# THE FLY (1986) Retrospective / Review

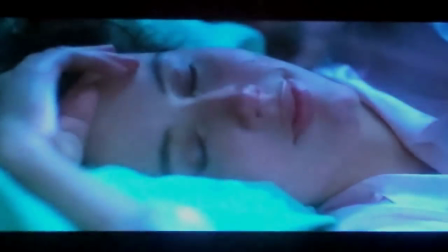[12:22]
The original movie had a number of different endings, mostly aimed towards something upbeat,
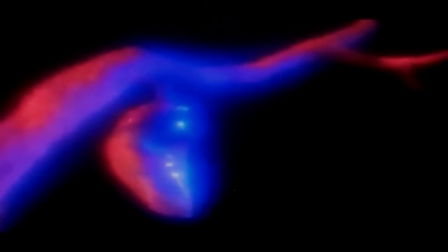[12:27]
with Veronica dreaming that she is pregnant with Brundle's baby, and then she suddenly wakes up and it's just a dream,
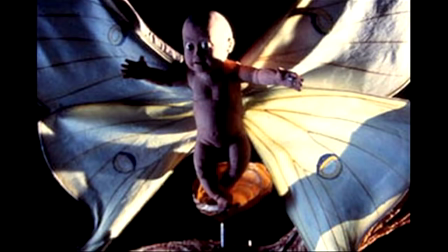[12:32]
but then she falls back to sleep and dreams of a human baby with wings that hatches from a cocoon and flies off towards a distant light.
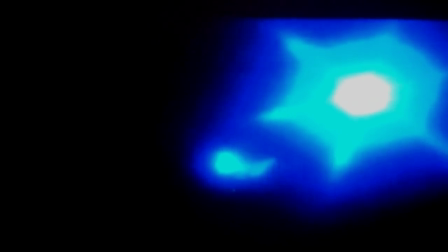[12:40]
There are variations of this ending, but they didn't fare well with test audiences,
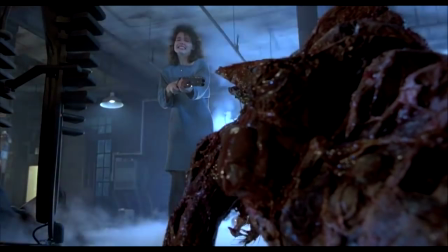[12:44]
and after they were so shocked by the death of Brundle and with the strong connection between Brundle and Veronica, and it didn't feel right with Veronica ending up with Stathis,
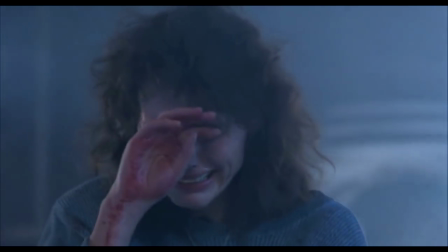[12:52]
so they left it out with a dramatic sad ending intact.
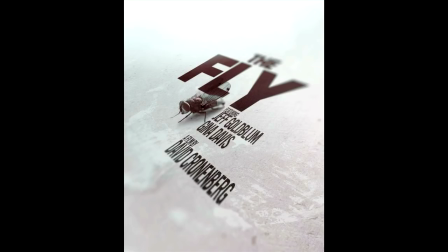[12:55]
There has been discussions of a remake and a sort of companion piece to the original David Cronenberg film for the last number of years.
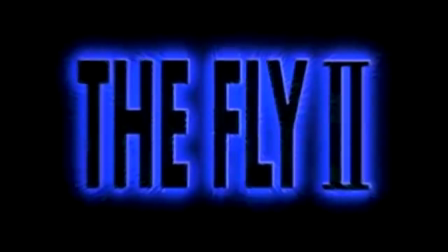[13:02]
Obviously there was an official sequel in 1989 that was successful but was panned by critics and lacked the strong emotional script of the first movie,
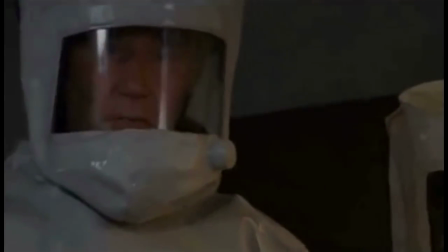[13:10]
and focused more on gore and gross out scenes. Cronenberg caught wind of Fox wanting to pursue a new film, but they failed to ask him. He had come up with an idea for a new movie and did approach them,
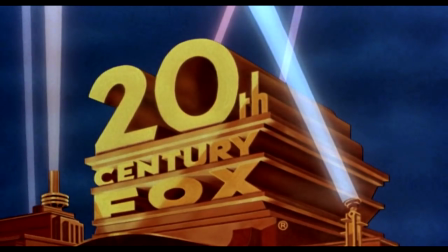[13:21]
but I believe the executives felt it would be too expensive to make, and the story was too extreme for the general public.
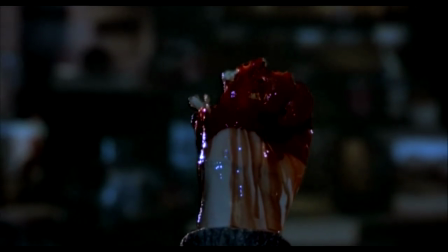[13:28]
If you are a fan of the horror genre, I'm sure you've already seen The Fly and hopefully love it as much as I do.
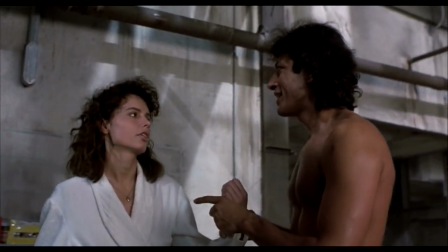[13:34]
The performances from Jeff Goldblum and Gina Davis could easily have been nominated for an Academy Award, especially Jeff.
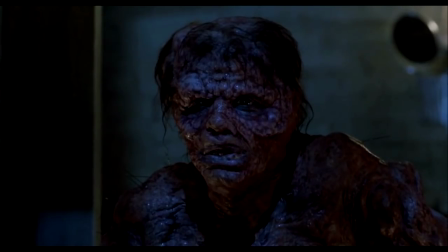[13:40]
His transformation is really effective, and the amount of pressure having to act under the makeup is a great triumph.
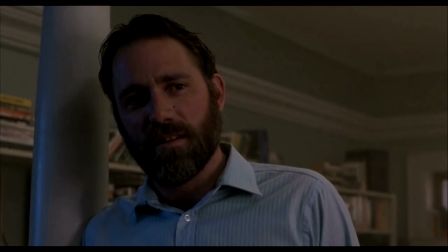[13:46]
I think it's easily his best performance of his career. The character of Stathis is a little uneven and is the only issue I have with the movie.
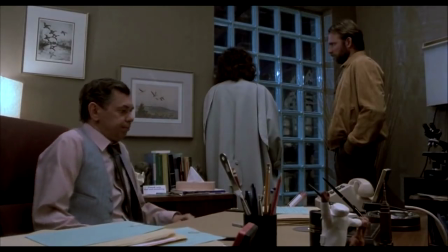[13:53]
He comes across as a jealous, selfish guy. Then it seems he becomes very supportive and tries to save Veronica near the end, acting like a hero.
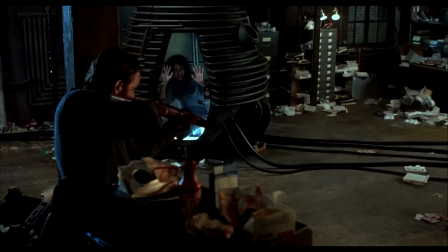[14:01]
His character swings back and forth, but he makes the right decision at the end.
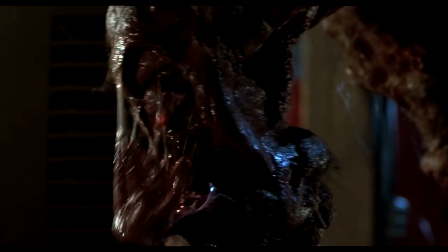[14:06]
Some of you may not be fans of body horror, and the imagery is very strong near the end of the movie, and it does stick in your mind afterwards.
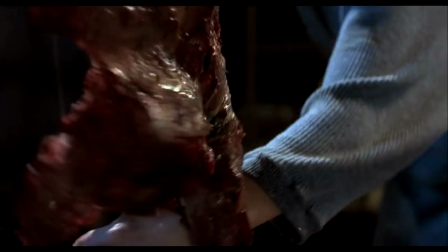[14:13]
As a kid, when I saw it, it freaked me out. And it's definitely a movie that should not be watched by a younger audience.
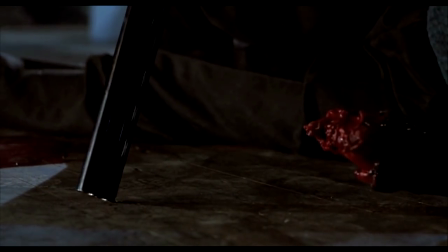[14:19]
But there's no denying the makeup effects truly are spectacular, and gives a weight to the horror, and as I said earlier, the emotional structure of the story as well.
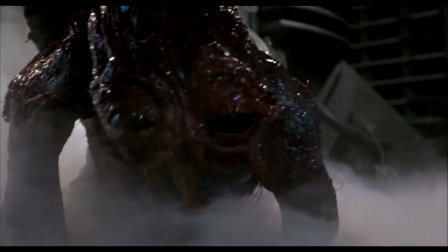[14:28]
It's a true classic horror film that needs to be in everyone's collection.
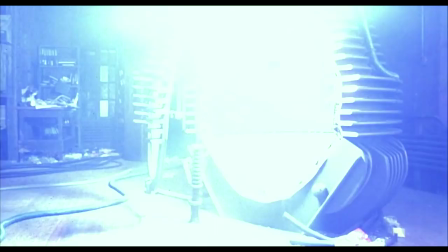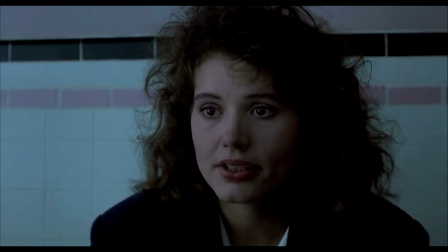[14:43] I'm pregnant with Sessa, baby.
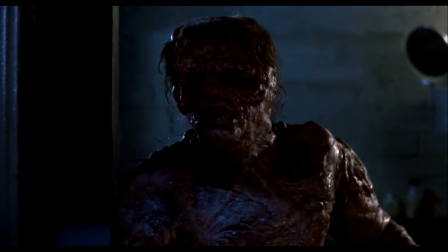[14:48] What do you
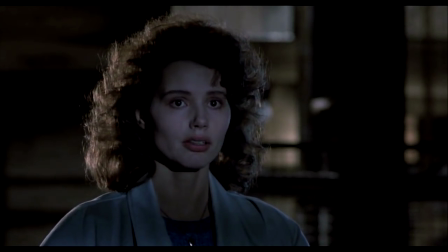[14:53] want? I came to tell you. I just...
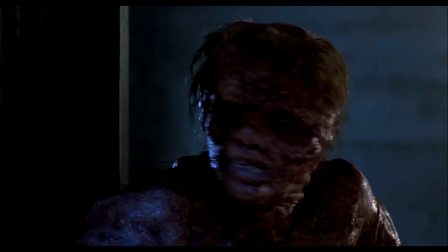[14:58] Oh,
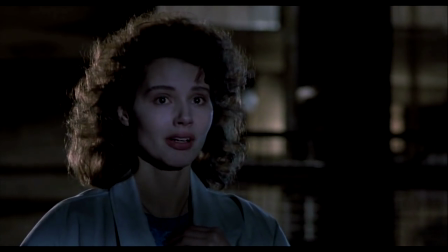[15:03] wanted to see you before. You have to leave now.
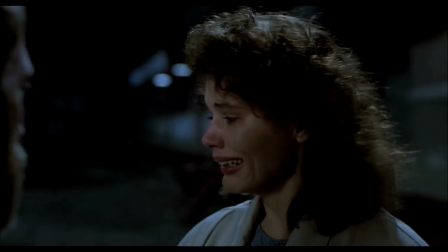[15:13] And never come back here. I couldn't tell. Let's go, Dan.
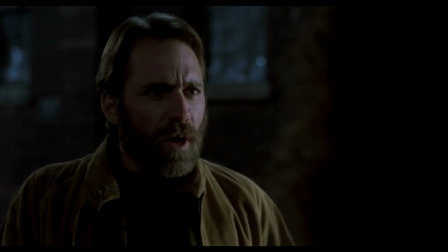[15:19] No! No, I think we should wait for a few days. I don't think you're in the right state of mind. No, now!
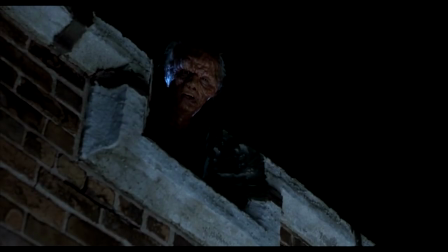[15:24] I want it out of my body now.
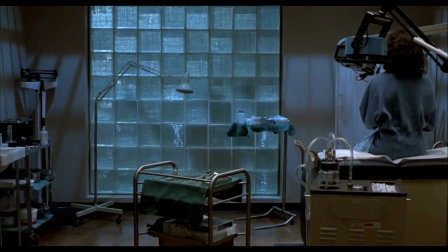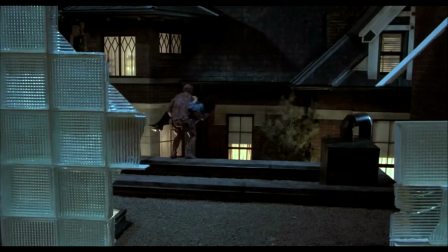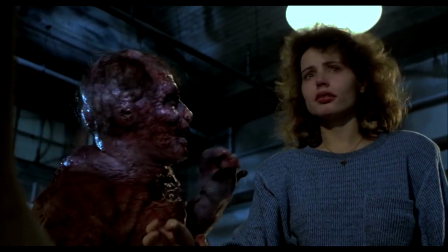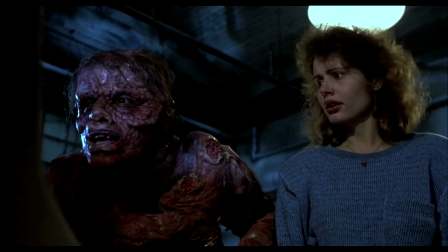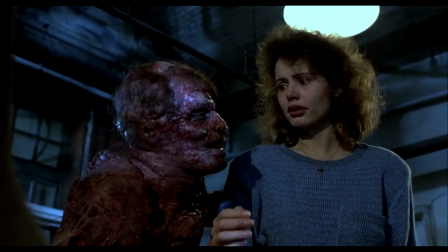[15:56] You, me, and the baby. Oh, no.